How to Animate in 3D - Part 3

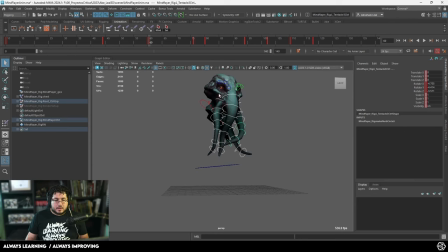(25:21)
Another way in which you can do it, just grab everything and start deselecting things right here let's deselect the top tentacles right there and all of these tentacles this new selection that we have which is the the secondary part of the of the tentacles pretty much there we go we are going to
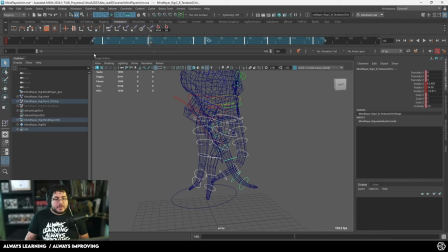(25:38)
offset it by two keyframes so i'm going to grab all of these guys right here i'm going to move them one two times there we go two keyframes so now what's happening is it's kind of like we're breaking the chain so instead of the whole chain moving at the same time we're adding
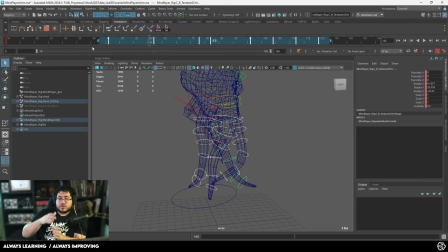(25:54)
this sort of movement where this element moves first then this one this this one and then this one but they all remain in the same position that we had in the original animation now i'm going to deselect two of the curves from each tentacle like this and all of the keyframes i'm going
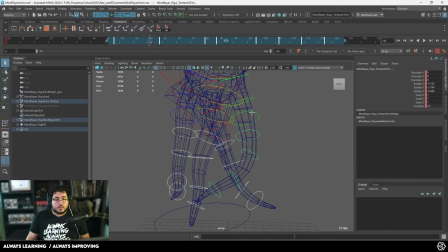(26:10)
to move them two more keyframes one two and i'm going to deselect the next two grab all of the keyframes one, two and finally we grab the last like little piece right here,
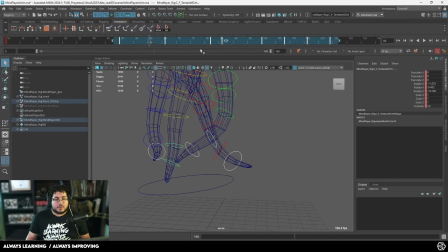(26:26)
just leaving the very tip of the tentacles and one and two so what that will do is that it will create this sort of like stair step effect on all of our keyframes and now when we see the animation the animation is going to look a lot softer.
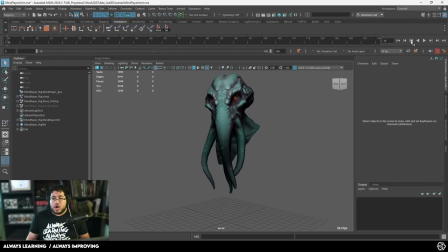(26:42)
Why? Because even though we're getting to the exact same point that we had before we are doing it slightly offsetting the times and what that will do as you can see right there it's going to give me this very like a mushy sort of like a free-flowing effect on the tentacles so yeah
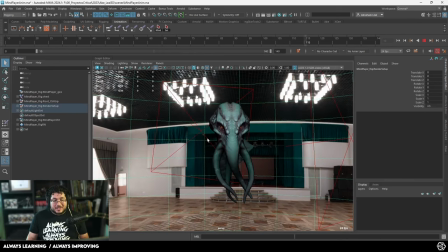(26:58)
i guess that's it my friends with this done i can just turn on the uh light information of course we do have some light here with uh
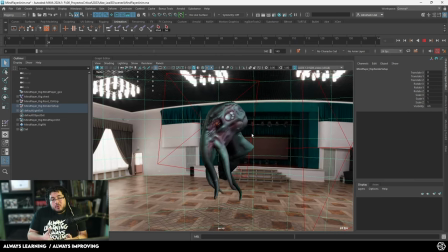(27:05)
with um arnold and uh even though it's a very simple animation hopefully this shows you some of the basic principles that we need to follow when we're animating a character to, you know, give that a little bit of extra realism. Again, an animation for production is not going to take this amount of time.
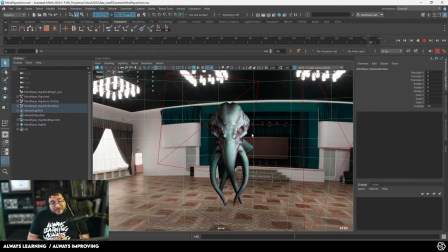(27:22)
This is just a quick overview of the process. Right now we're working on a studio or on a project on the studio and we're animating, I think it's like two minutes of animation and we've been spending, it's like two or three artists working on it for like a month. So yeah, it's tough. Animation is definitely tough. But if you understand the principles, if you apply these principles to your character,
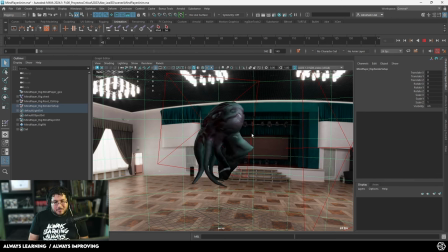(27:40)
you're going to be able to generate something that looks very very cool so yeah that's pretty much it for this one my friends if you like this series please let me know and again remember these files are available for free to check out in gumroad and if you want to learn of course more about our content here in the channel we have premium
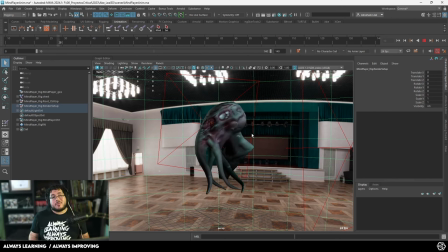(27:56)
courses available on the links down below that's it for this one my friends thank you very much i'll see you back on the next one bye